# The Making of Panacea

this is the day where we shot the scene where the parents are just are saying are just like we're so disappointed in you charles why would you do this we do you don't you don't care about us like you don't like like they're expressing their emotion because later on in the movie you realize that charles gave up or compromised a lot of his a lot of his studies uh to help his friend mark uh but in the beginning of the movie you don't know what's what's going on because you You see these parents just telling their son that's what's sitting on the floor really like it's really odd. There's it He's sitting on the floor and He's cowering down and he's I mean and he's just feeling a bit ashamed The intent the intent of the scene was to was to make was to make the character lit a bit less Intimidating that he or like a bit less confident or a bit less a bit less of what he would be later on in the movie We had a lot of fun filming this scene, specifically because one of the actors, Gabriel DeFrisco, didn't have much experience acting a very angry role,
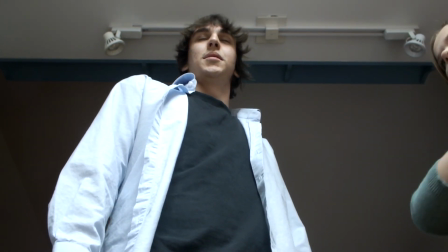(21:37)
like a very angry dad, so one of the actors, Gabriel DeFrisco, he didn't really have much experience playing an angry dad,
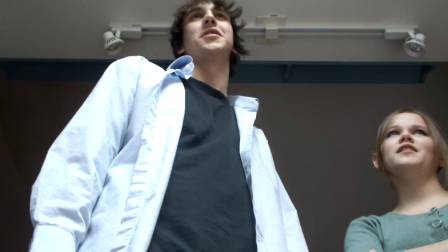(21:46)
so we used this psychological trick to make him angry by redoing his lines over and over and over and over again.
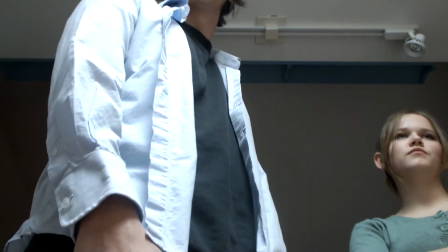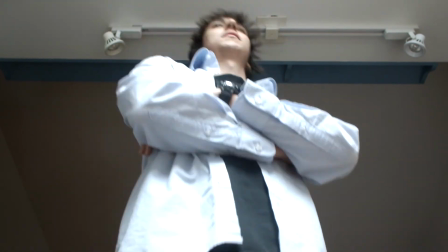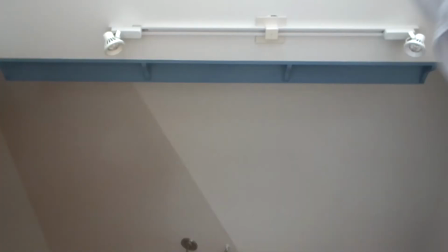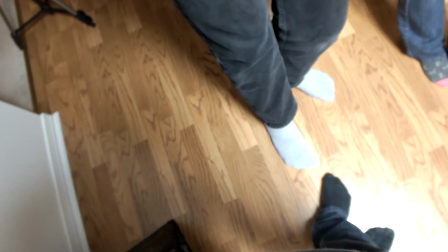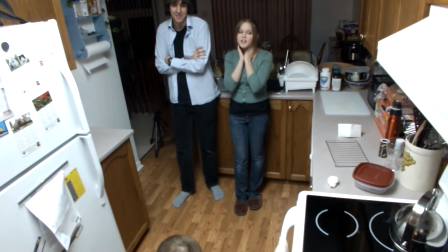(22:23)
Yeah, so Gab got pretty angry at the end of that and his acting seemed pretty realistic.
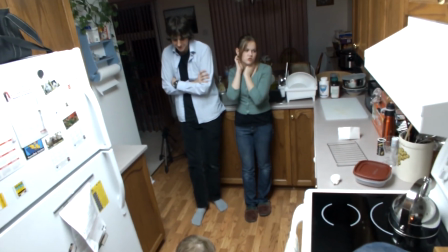(22:29)
So that was a really fun to shoot. And then the eye.
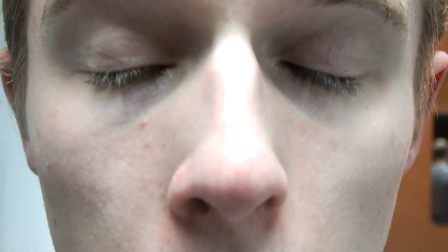(22:34)
There's this one part where we shot the eye of Matt Sundell, which I incorporated through the numerous parts of the movie,
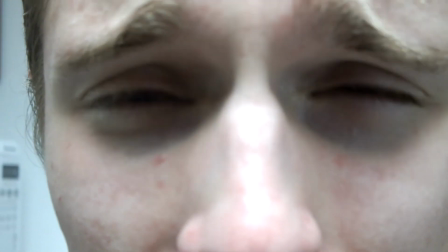(22:40)
such as the white scene where he's cowering because it's so bright.
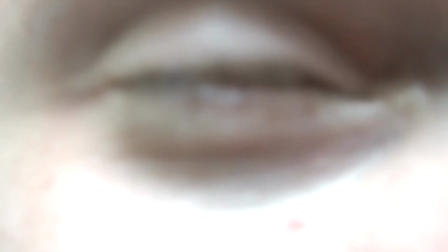(22:47)
I decided to include that because it would be a bit trippy.
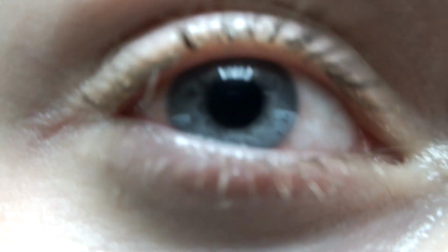(22:50)
also near the end where the I just before he wakes up there's a hallucination like a really that weird trip scene and there's the eye and then
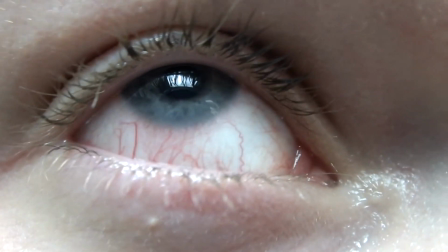(23:02)
I also flipped it and then looked really really cool look really out of this world and
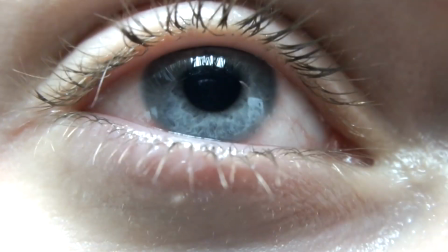(23:08)
Matt Sindel put a lot of water or he put something in his eye to make his eyes all red I think it's like yeah I think he had used some eyedrop or something like that and it worked really
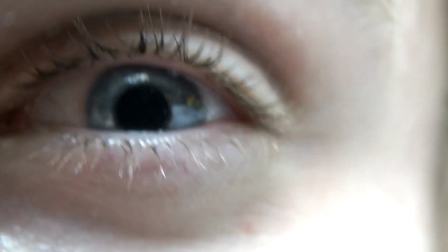(23:22)
really well um I think it worked really well and so basically that's if it didn't work well I wouldn't include it I'm sorry how many days one two three four five six seven eight nine ten we had ten days of shooting ten days of shooting panacea I don't know for movies for movie that's 12 minutes in length that's an average yeah it's like an average of 1.2 minutes that's so 1.2 minutes of film a day I mean a lot of the scenes weren't even actually 1.2 minutes a lot of scenes were 40 seconds like 45 seconds Just some of the scenes in the beginning of the green screen Like the scene in the beginning of the green screen took up quite a bit of time And plus there's the credits in the beginning which took a good 40 seconds So all in all there's like an average of a minute actually per clip so yeah, that's fairly accurate and you know